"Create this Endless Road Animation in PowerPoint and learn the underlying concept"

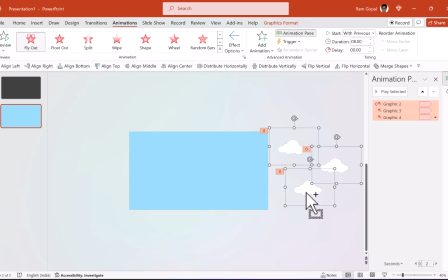8:12 So let us create a duplicate of this by pressing Ctrl D, and let us change the location of this. Let us zoom out a little bit further and keep them somewhere randomly like this.
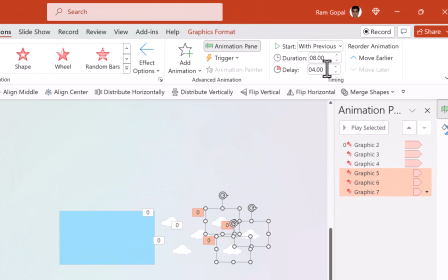8:24 And let us have these with a duration of 4 seconds and hit enter. And we are going to have them repeat endlessly.
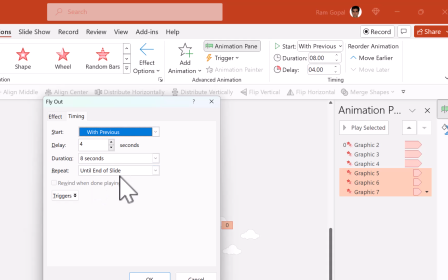8:32 So when you go to effect options, you will notice that this is already included, because I have done that with the first animation itself.
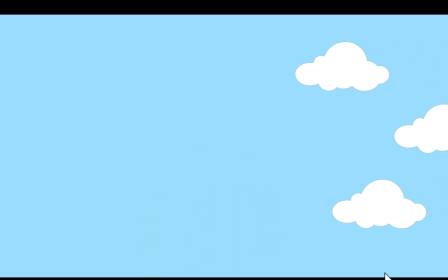8:39 Now, when we go to slideshow, you will notice that the clouds are coming in, creating the illusion that we are moving through the clouds.
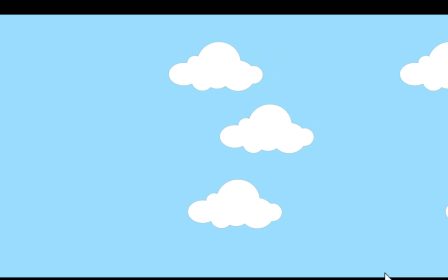8:47 And the first set of clouds are finished, and we have the second set of clouds, and then the more clouds are coming in.
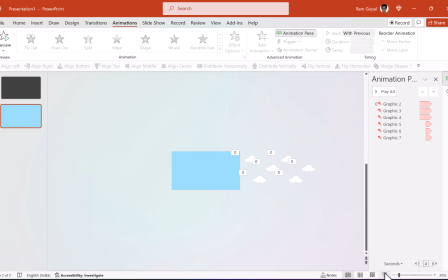8:53 So it's a very interesting one. And to accentuate this, I'm going to insert the picture of an airplane that I got from pixabay.com. And this airplane doesn't need to have any animation. When I go to slideshow, you will notice, even though the airplane is in one place,
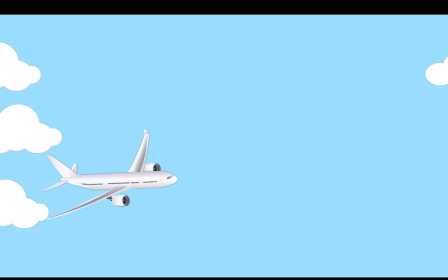9:09 because of the movement of the clouds, you can see that it gives the illusion that the flight is moving forward.
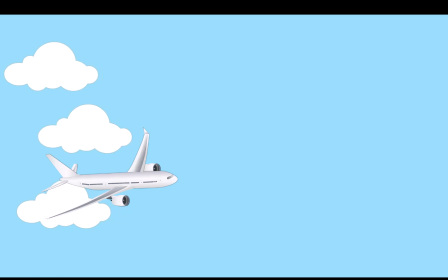9:16 So that is the beauty of this technique. Now, if I want to create that variation where some clouds are in the front and the ones are somewhere in the back,
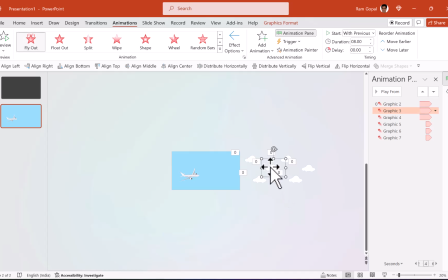9:23 I just need to click on some random clouds and say, bring it to front. And maybe I can say this one, we can have bring to front. And this one, we can do the same thing.
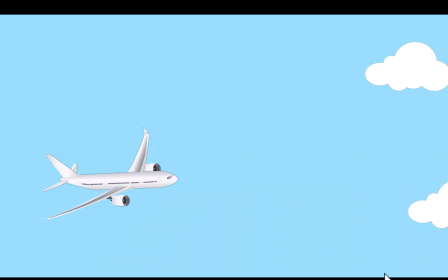9:34 And now when I go to slideshow, you will notice that certain clouds are behind and certain clouds are in the front. So that creates an even more very interesting look and feel for this animation.
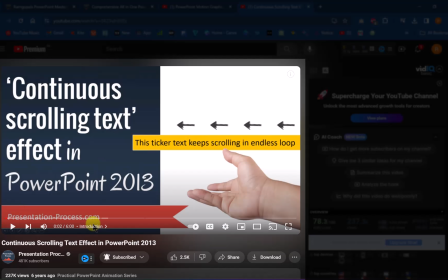9:46 Now, 6 years ago, I created a video showing how to create continuous scrolling text effect in PowerPoint. Once again, this follows the exact same idea. You can click on the link in the description below and watch that video.
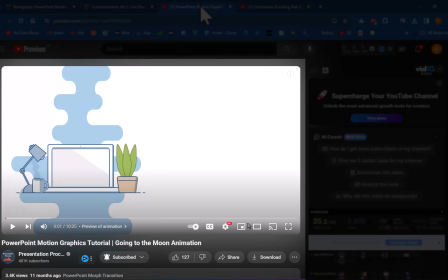10:00 And there is another tutorial that I created fairly recently, around 11 months ago, that shows you how to create PowerPoint motion graphics and how to tell a story, the story of going to the moon. And once again, this also uses the exact same technique.
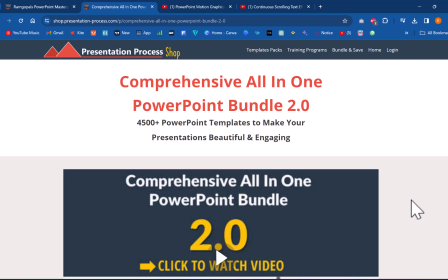10:16 Now, while animations can create a lot of impact on your audience, we totally understand that it also takes a lot of time and skill to create those. If you don't have the time and you want to still impress the audience with animations, then we have the right solution called Comprehensive All-in-One PowerPoint Bundle,
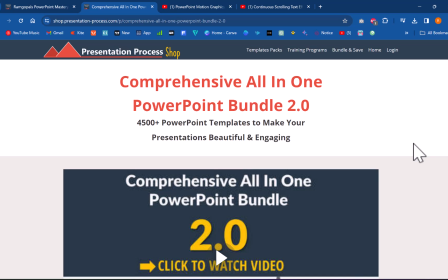10:33 which has more than 4,500 premium animated PowerPoint templates that help you make your presentations beautiful and engaging. The link to this product is in the description box below the video. Take a look at this page and look at some of the samples that we have and understand
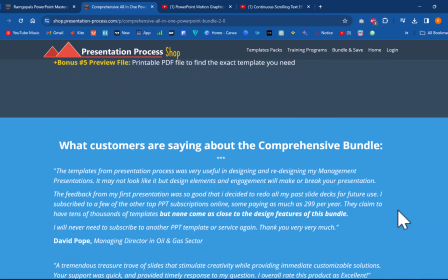10:49 how you can use animation to tell your story and impress your audience.
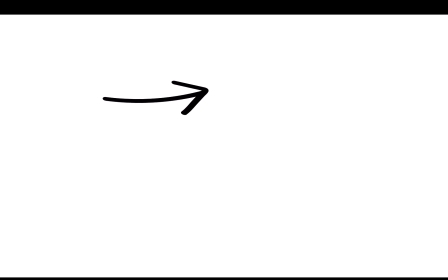10:53 If you want to watch another PowerPoint animation tutorial that we created, you can click on the link that you see right now and watch that video next.
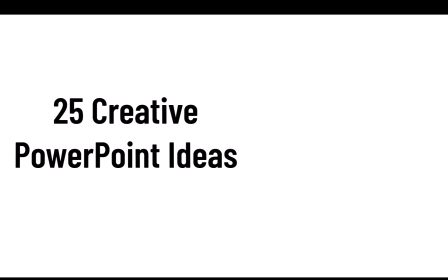11:01 If you want to join our 5-day free email course called 25 Creative PowerPoint Ideas, you can click on the link that you see here on the screen or in the description box below the video. So go ahead, click on the link, join our 5-day free email course, and I will see you inside there.